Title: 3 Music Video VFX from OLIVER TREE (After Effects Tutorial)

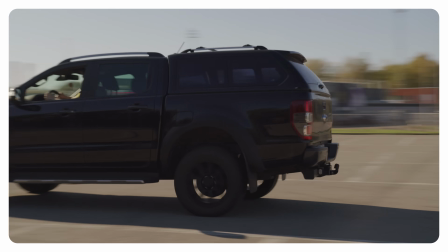493s
Then for the second shot, we'll just place our dummy outside of the frame, and when the car drives past the camera, we just pan with the car, revealing the dummy on the ground.
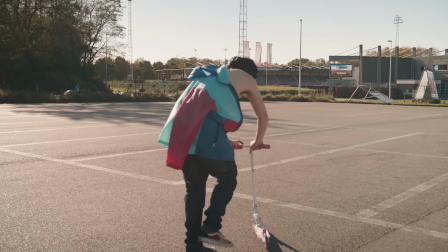503s Like you all that!
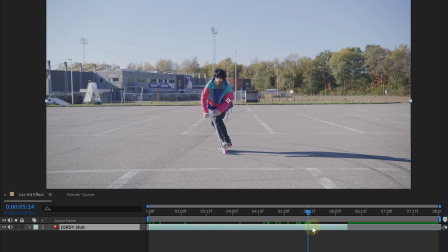508s
First thing, place your talent shot into a new sequence. Now, let's look for the point where our talent gets hit, and on this point we're going to make a cut.
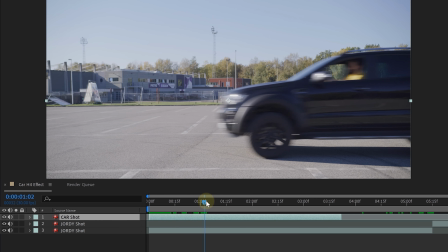516s
Next up, let's bring in our second shot of the car. For this shot, we're also going to look for the point where the car is supposed to impact our talent and make a cut.
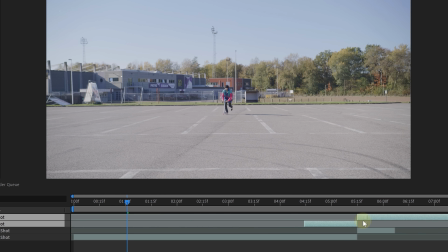524s
We can now sync the two shots, and this means matching the cuts we just made. We can also place our clips in the right order.
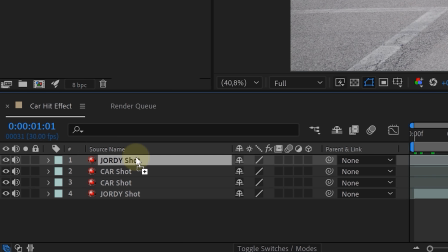530s
On the bottom, our talent clip, then on top, the car. After the cut, the first clip is again the car, and on top, the talent clip. And this order is really important because we're going to rotoscope stuff out so the bottom layer will be visible.
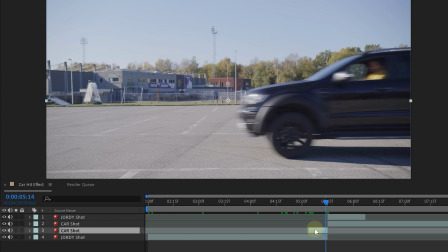541s
So first we're going to single out the car in the clip left of the cut. Take your rotoscope tool and rotoscope the car.
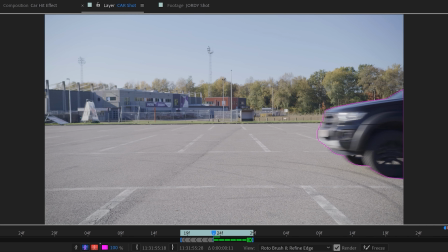547s
Now, because your car is going to have a lot of motion blur, your rotoscope will probably be more difficult.
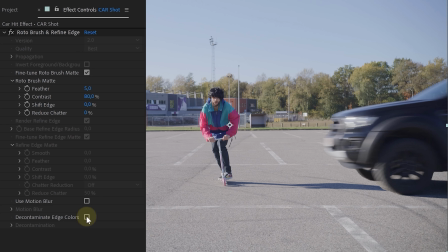552s
So where needed, help out After Effects, and when done, enable the motion blur option for the rotoscope effect. This will feather your edge and make the motion blur parts look better and realistic. Okay, once your car is singled out, let's do the same with the talent.
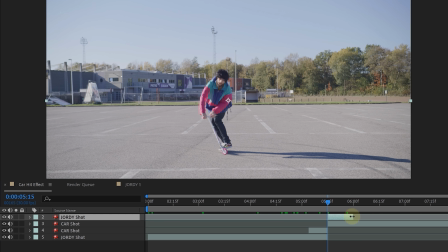565s
So take the talent clip right from the cut, and first let's make make it shorter. We only need a couple of frames from this clip.
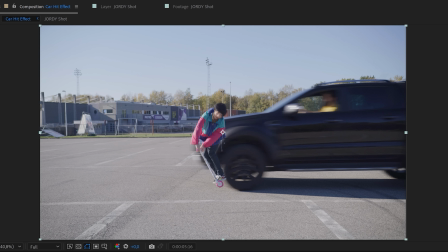571s
With the short clip still selected, take the rotoscope tool and completely cut out the talent.
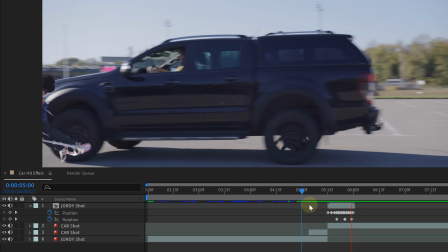576s
Now we just have to animate the position of our cutout talent and maybe rotate him towards the end, making him feel like he is pulled under the car.
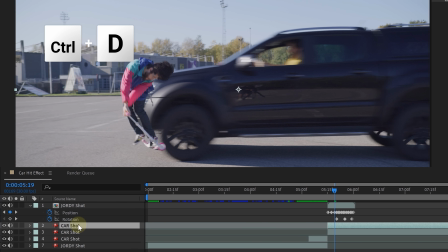583s
Last, we're going to duplicate our car shot in the end and place it back above our talent who just got hit. We're going to rotoscope the nose of the car, placing our talent behind the car, creating some realistic depth. Now add some motion blur to it all, and bada bim bada boom, we are done.
I collapsed in the middle of the street just a block away.
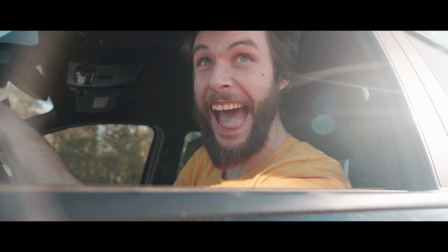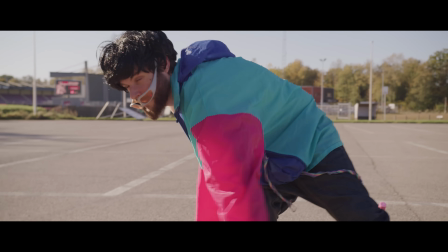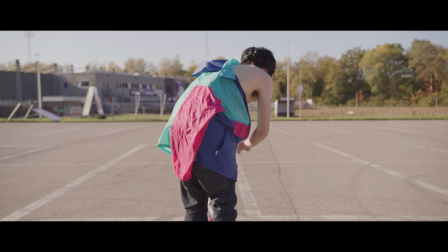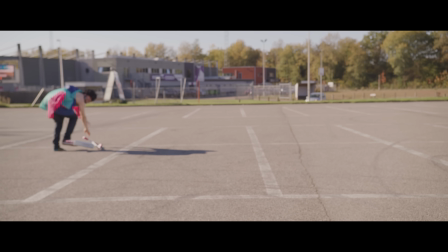And that's how you can make your own Oliver Tree music video, guys. Big thanks for watching. I hope you enjoyed the video. And also thank you so much, Licked, for the support. You can find the link in the description down below to start downloading as well.
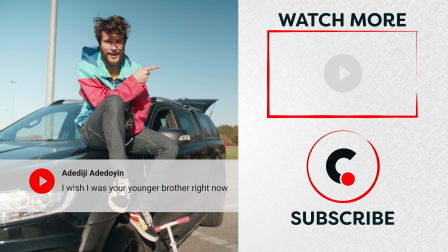639s
And if you want to see how to blow your head off, just like an Oliver Tree's music video, yes, we also did a video about that.
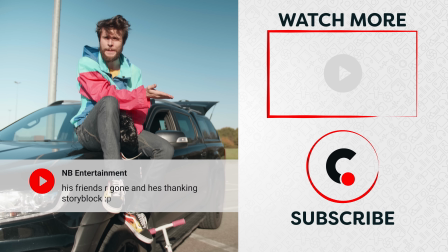645s
You can check it out here on the left side or subscribe to the channel to see us every single week.
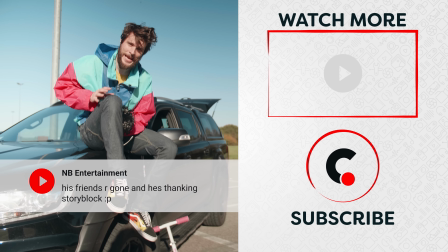650s
And as always, stay creative.